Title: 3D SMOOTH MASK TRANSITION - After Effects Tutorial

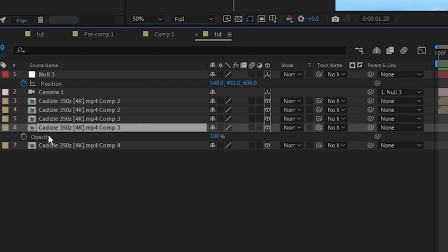4:05 And on the bottom layer, let's just delete that mask and then bring up the opacity by hitting T and set a keyframe,
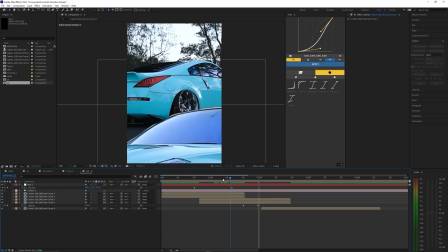4:11 and then go a few frames over and then bring this down to 0%. So basically doing the same thing that we just did for the other clip.
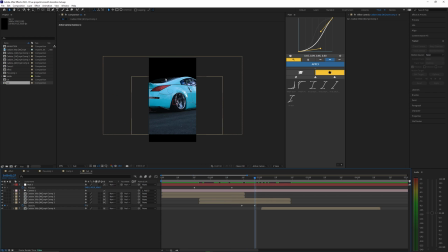4:17 Now, as you can see, when I bring the opacity down, it reveals just the black composition or the background here. So what we need to do is just move this layer over so it fills that black kind of void. So now we're not seeing the black layer up here, but now our footage is way too scaled up. So once again, I'm gonna hit S and then shift P. We'll bring up the scale and position,
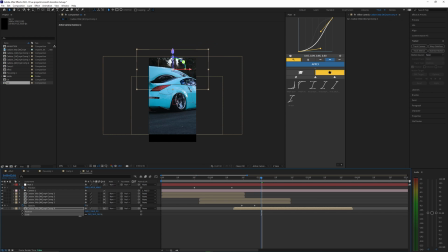4:37 and let's just scale this all the way down to maybe like 30% and then bring this down.
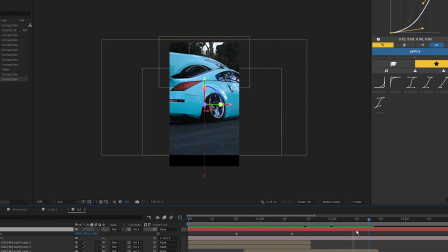4:43 And this is where I might even mess with the X value. Okay, so this is looking good for now, but I might have to go back and change it after I animate this camera.
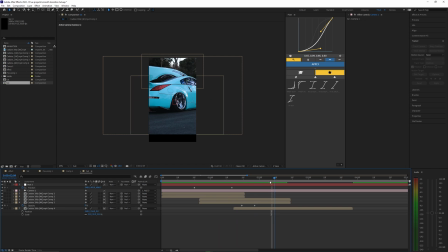4:51 So I'm gonna set this next keyframe for the camera animation to start a little bit after that opacity ends. So around like maybe 20 frames after that opacity is done. Let's go ahead and scale this all the way back in by using that Z value and then bring it up. And I might even actually use the X value to move this over to the right.
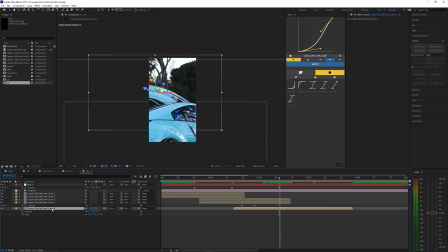5:08 And yeah, I guess I'm gonna have to go back into this footage and scale it back down even more and then move this up a little bit and then maybe even move it to the right like this. That looks pretty good. Now I can go back into the camera and just scale this up even more, move it up.
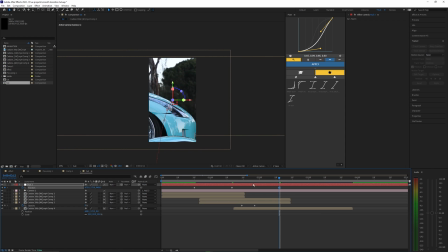5:24 And we're basically just doing this so it kind of hides that first layer of the car. All right, so now we have the basics of this animation done. Now we just have to smooth out the keyframes. Another thing I should mention here is we can also keyframe the rotation of this camera.
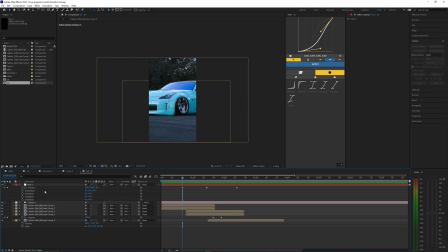5:37 So if I hit R while holding down shift, it'll bring up the orientation. And you really just want to use the Z rotation. You can mess with the Y and X if you want, but I wouldn't really recommend doing that. So let's set a keyframe for the Z rotation at the start of our animation.
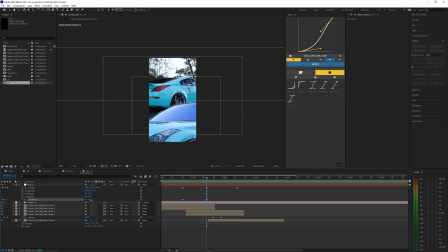5:51 Then let's go to the middle keyframe that we set earlier. And then let's just bring this to like maybe 9% or 8%. And then let's go to our very last keyframe and bring this back down to 0%. So that just adds a little bit of a rotation to the camera.
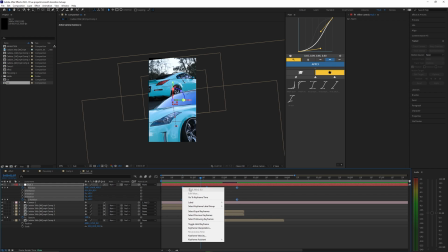6:04 Then we can go ahead and smooth out these keyframes. So select all of them and then right click this and go to keyframe assistant, easy ease.
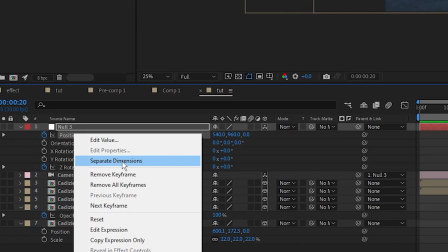6:12 Now let's go ahead and select our position and right click this and hit separate dimensions. And we're going to start out by smoothing out the X position.
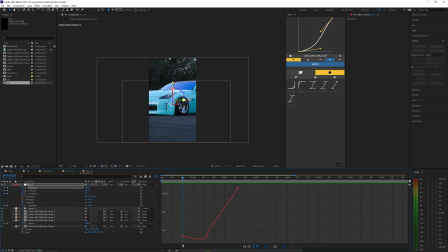6:19 So selecting that and then going into the graph editor. This is what the graph looks like for our X position. So let's go ahead and fix this and smooth it out a bit.
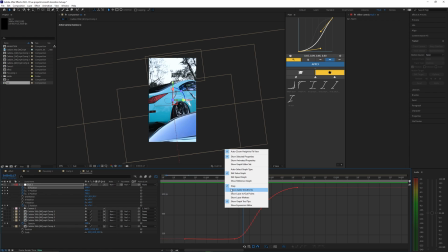6:26 Also, if you're not seeing the value graph like I have here, you want to right click your graph and then go into the value graph, but you might be on the speed graph like this.
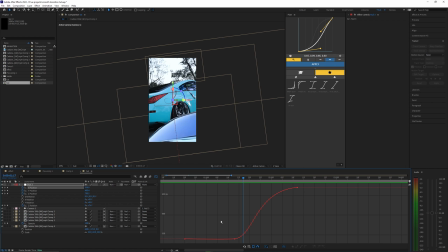6:34 So yeah, just go in and select the edit value graph. So you basically just want to smooth out these keyframes. And hopefully you kind of already have a basic understanding of how these graphs work in After Effects. There's probably more videos that go more in depth on how to use a speed graph and value graph instead of After Effects,
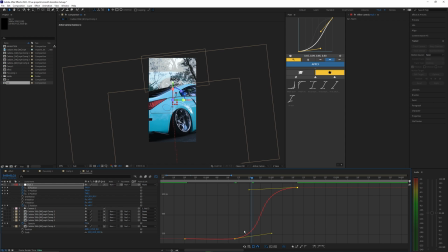6:52 but you kind of just want to copy, I guess, what I'm doing here by creating these smooth little almost S shapes that kind of speed up towards the middle and then slow down at the end. So once you're done with your X position, we can go into the Y. So just by selecting the Y position, you can now see the graph for this. And this is exactly what we don't want right here, is these two points kind of going towards the middle like this.
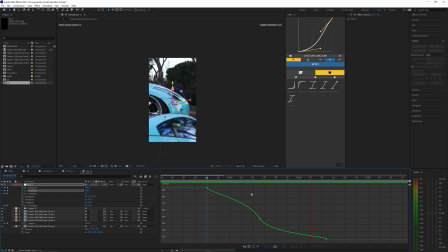7:11 This will just create a very rough and kind of unsettling effect, and we just don't want it to look like that. So by clicking this middle point and bringing these points so they kind of even out towards the middle is kind of the effect we're going for here. And then also bringing this top point and bringing this over as well as the end over here.
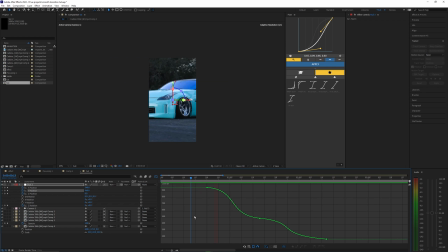7:29 So just by changing the graph to look like this, you can see the animation already looks way smoother. So lastly, let's go into the Z position and do the same thing for this. All right, so there we go. Now our Z position is all smoothed out. Now lastly, we're just gonna go into our rotation and then smooth this one out as well. This line of the graph might look a little bit different from the position, but it's basically the same concept here.
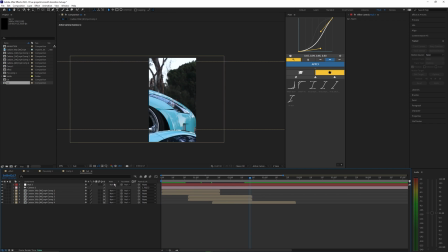7:49 And there we go. Now our animation is looking super clean. Let's now go ahead and apply motion blur to all these layers.
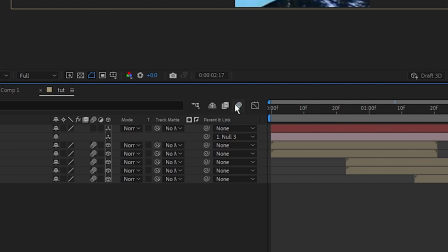7:54 Let's go to our layers and turn on motion blur for all those layers. Make sure motion blur is toggled on for our composition.
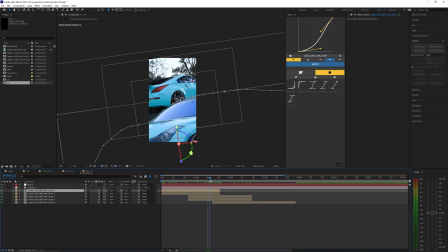8:00 And since my layers end a bit short here, like this one, for example, when I go into this first transition, the car kind of cuts off right here.
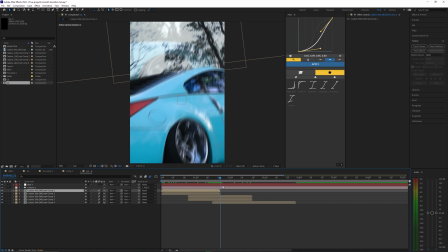8:07 And that's because my footage just ends. So ideally you want to have footage that's pretty long so you don't run into that issue.